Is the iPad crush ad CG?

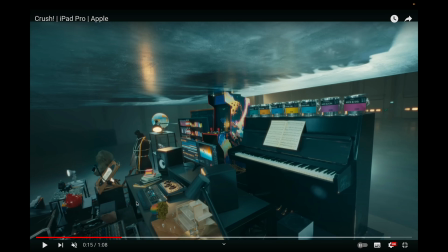(4:01)
The fact they've added arbitrary lights pointing directions, the entire layout of the scene makes it feel very like something you wouldn't do in the real world, because obviously you're not going to put all this stuff in a giant crush IRL. That's not a thing. That's not something that happens every Saturday.
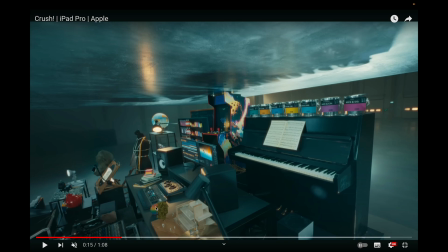(4:17)
What do you get up to? Oh, I crushed a bunch of shit in my giant hydro... Actually, no, YouTube, people do that, don't they? Anyway, the point is, they've staged it in a certain way, but there's some tells here. So things like, it's the imperfections, right? Everyone says this. For CG, it's imperfections you look for, which are the tells, which tell you how real or not it may be.
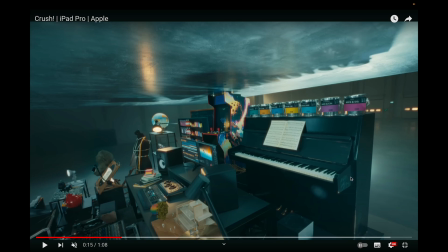(4:36)
And there's a few obvious ones here, like there's handprints on the side of this piano where someone's pushed it into place. That wouldn't necessarily be something desirable, I guess. There's a similar thing with the quality of this paper. If we see, we've got some staining on this paper and some marring on the paper, showing that that's old.
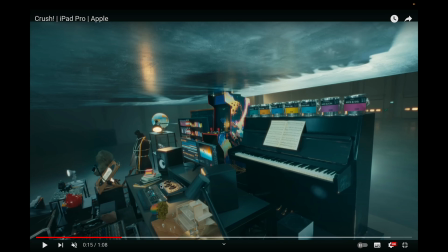(4:52)
Down here, we have the wrist rest on this DaVinci Resolve speed editor keyboard thing and color station. I wonder how much Blackmagic Design paid to have this in the advert. Probably didn't. They're probably just doing them a favor, I imagine. But yeah, we can see the inconsistencies across this wrist rest, which look like it's been made by real use.
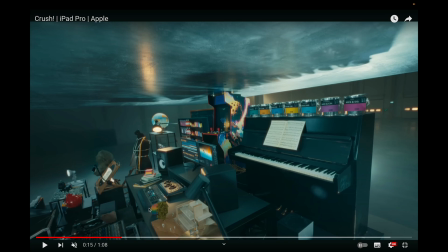(5:09)
It'd be a needless thing to put in a scene like this, again, without great, almost wasteful degrees of attention to detail for what amounts to a single second on screen for an asset of this quality. I don't think they'd do it. It'd be decadent, almost.
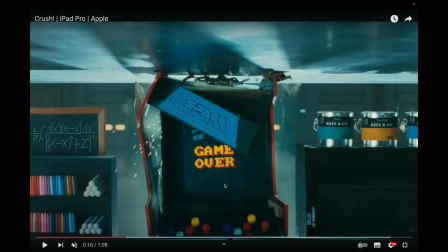(5:28)
And so this is one of the first contentious ones. So with the actual screen itself, this has definitely been put on in post, or modified at least in post. In fact, I think you can see a slight issue here with a roto, which looks like, I'm not sure, I can't really see on the screen, but it looks like this sort of comes off a little bit early,
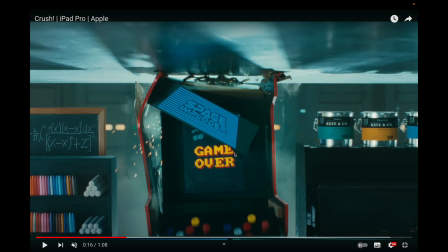(5:46)
if that makes sense. You've got a shadow getting cussed across the screen by this space imploder thingy, and it looks like they've not done the world's best job, no they haven't, of rotoing that out. So I think, yeah, they've done these words in post, because you're destroying this thing, this arcade cabinet, and
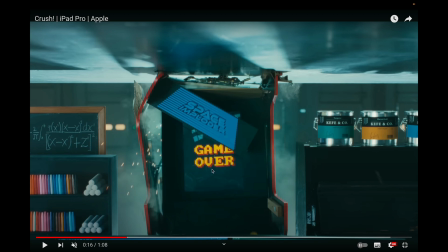(6:04)
yeah, you can't art direct the point at which it says game over. You can't guarantee the screen won't break straight away. You don't know what's inside there or how it's going to break. So they'll just cut the, like, they'll do the sensible thing, and they'll just put the contents of the screen on in post entirely, because you can control it. You can have it say game over when it hits a certain point in the crush and art direct it. That's a very sensible thing to do in post.
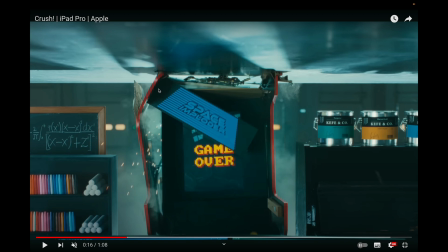(6:24)
In terms of the actual crushing of this thing, this to me looks like a real object. We've got some very obvious tells here. We can see this is going to be plywood, right? And we can see it's broken apart, it's splintered, which is a thing that you might not necessarily have happen in a 3D simulation of a thing doing a thing.
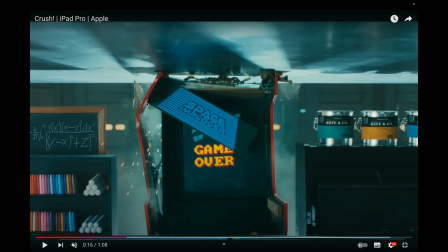(6:44)
But also, if you were to do it, I think it comes back up in this as like the unexpected ways in which things break in real life, and the desire of an artist to generally probably instinctively remove some of that weirdness,
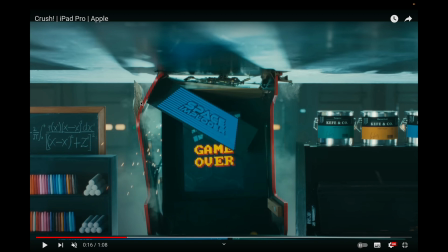(6:59)
because it's not going to happen when they're simulating it in the first place, so you'd have to put a lot of effort to put it in, which would require lots of observation. But things in real life break in unpredictable ways, and part of the thing that sells CG destruction or doesn't sell CG destruction is how predictably these things tend to break.
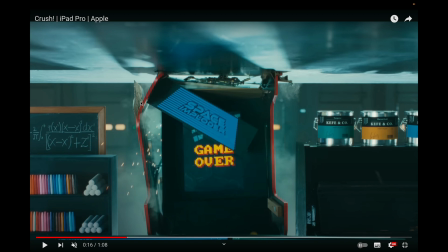(7:15)
And if you're going to do it in CG, the way you'd art direct it, if you're being very, very careful, is you might add a little bit of that unpredictability or that bizarreness of, when this starts to break, instead of just snapping, part of it splinters up. That's a really good sign, but it'd be a lot of work, a lot of intention,
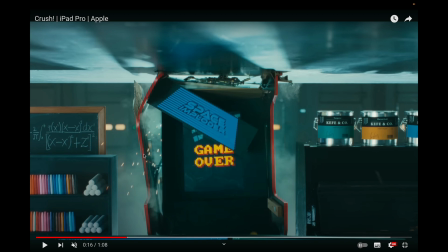(7:35)
to kind of sell an idea of something breaking in a much more chaotic way than would happen normally in CG. It's not something that most people would even think of doing, is kind of what I'm getting to. Very long roundabout way, but this is real. We can see where this is delaminated, part of this PVC, the plywood, and we can see the layers of the ply.
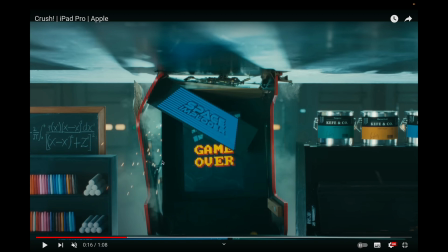(7:51)
We can also see how some of these parts behind here are deforming. We can see electronics inside here. We can see splintering from the way the wood's broken. We can see how this sort of, I think this is probably like MDF or something, is you can see how it's delaminating the layers, and that's flicking out, and the way this front bit of fascia is peeling back here. This is real.